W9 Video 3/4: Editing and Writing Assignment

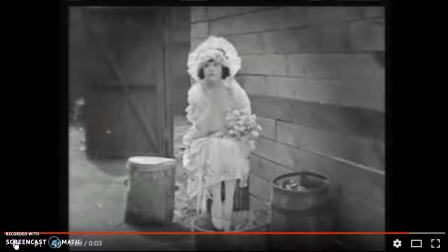Also, you can have an iris in, which goes the exact opposite direction.
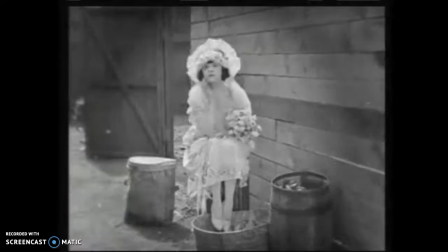But I'm not going to show you that here again. Iris out. Okay? And finally, a graphic match.
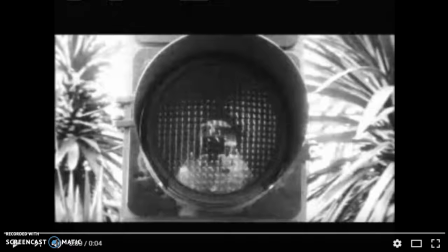This is another term that tends to really trip students up. So I want you to pay attention to it. A graphic match is a transition from one scene to another where the shape of an object, in this case a circle, is going to match
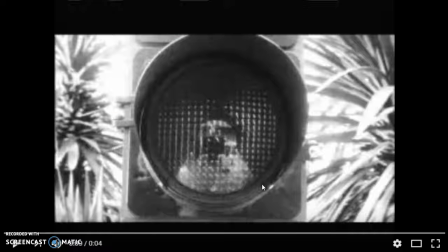the shape of another object, which is going to transition from scene to scene graphically.
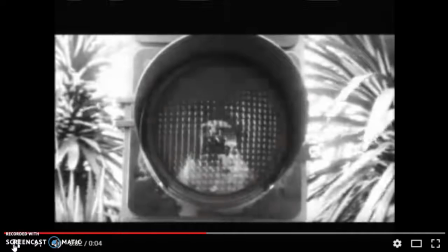Okay? So here we go. Here we have the stoplight, and it becomes the sun.
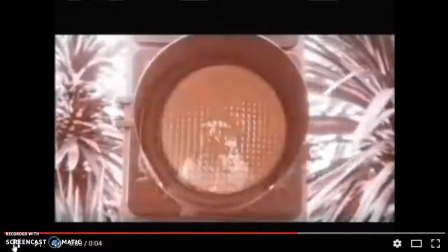So that's what a graphic match is. It can be any object, it can be any shape, it could be a square, it could be a rectangle, it could be a triangle. In this particular example, it happens to be a circle. Okay?
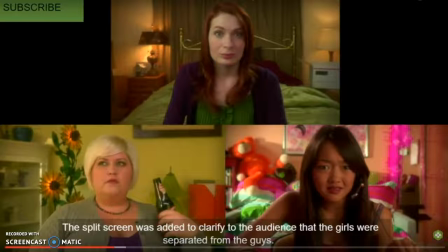Now, so to show how editing works in the Guild, I wanted to show you a couple of examples. And another reason, or just to draw your attention to one more time, one of the reasons why I really like to teach the Guild,
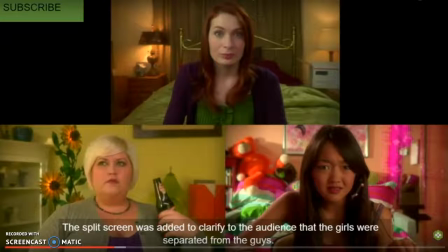besides the fact that it's so wildly popular and was so groundbreaking as a transmedia narrative, is that these annotations really are helpful to students who are trying to learn not only
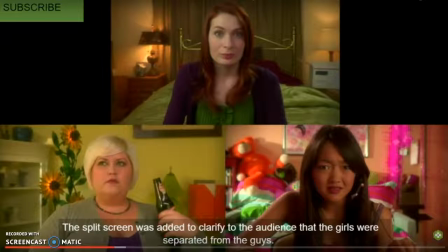how mise-en-scène is thoughtfully incorporated by the production crew into a series, and how the cinematography is thoughtfully considered and takes up a lot of time in a web series,
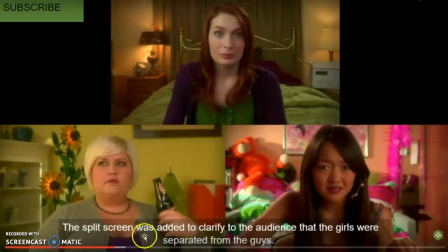but also editing. So here we have the annotation says the split screen was added to clarify to the audience that the girls were separated from the guys. So the editing can actually work or operate in such a way in order to help emphasize certain points within the narrative.
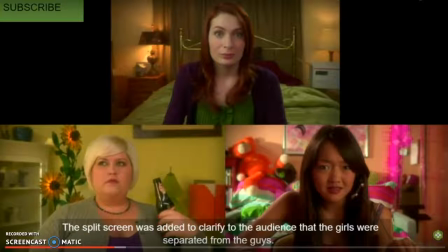Here, that is boys against girls. And that's important for us to consider. And if we don't think of it on our own, the annotations help to point it out to us.
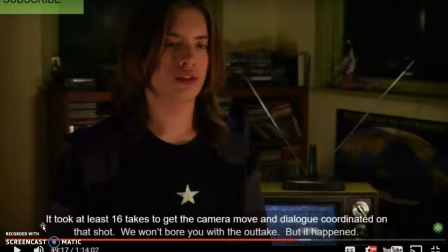All right, so again, like here, these annotations emphasize the coordination that needs to occur between cinematography, acting, the mise-en-scène, and editing. So here it says, it took at least 16 takes to get the camera move and dialogue coordinated on that shot.
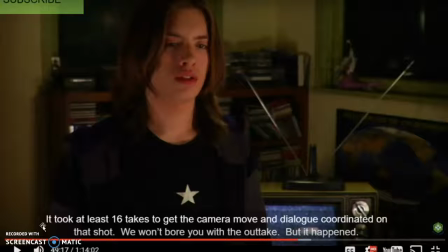We won't bore you with the outtake, but it happened. So you can see how the dialogue of the actors, so the acting, part of the mise-en-scène, the work of the cinematographer that has to sit there and patiently set up the camera in the right angle and go back to take 16 takes,
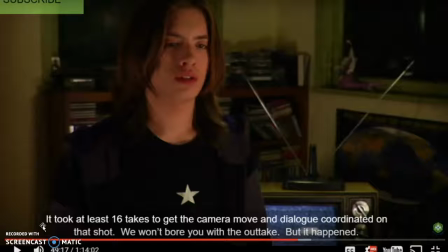even professionals, that then will get edited out and selected by the editor, integrated into the whole. This is a coordinated effort between multiple people working on these productions.
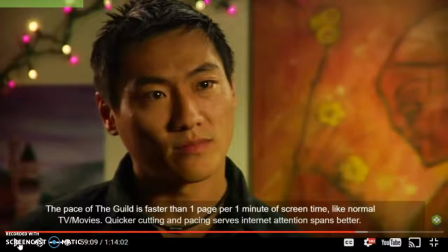Here's another example. This is from season 2, where it's highlighted that the pace of the Guild is faster than 1 page of script per 1 minute of screen time, like normal TV movies. Quicker cutting and pacing serves the internet attention spans better.
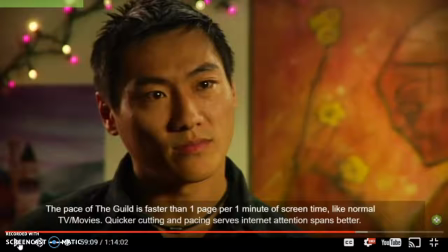So again, we have to think about how editing is genre specific and also driven by audience's needs. And when we're watching things on the internet, we tend to be multitasking and distracted.
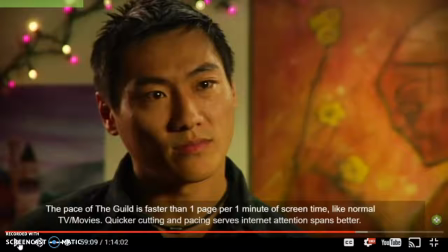And so they address that situation by more cuts, more editing, more dialogue faster in order to keep our attention.
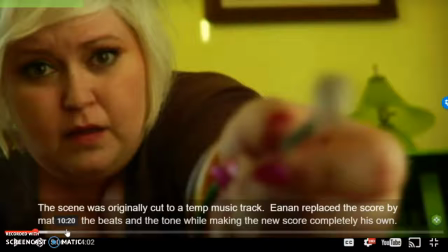Now, we haven't talked about sound yet, but this is also, again, a screenshot from season 2 where they point out to us the scene was originally cut to a temp music track. Ian replaced the score by matching the beats and the tone while making the new score completely his own.
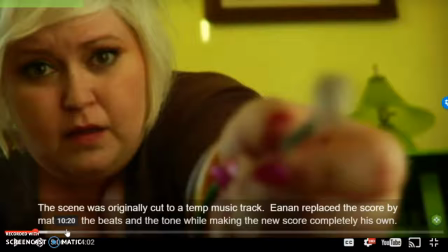So again, the actors and the cinematographers and the editors also have to work with the non-diegetic soundtrack production crew.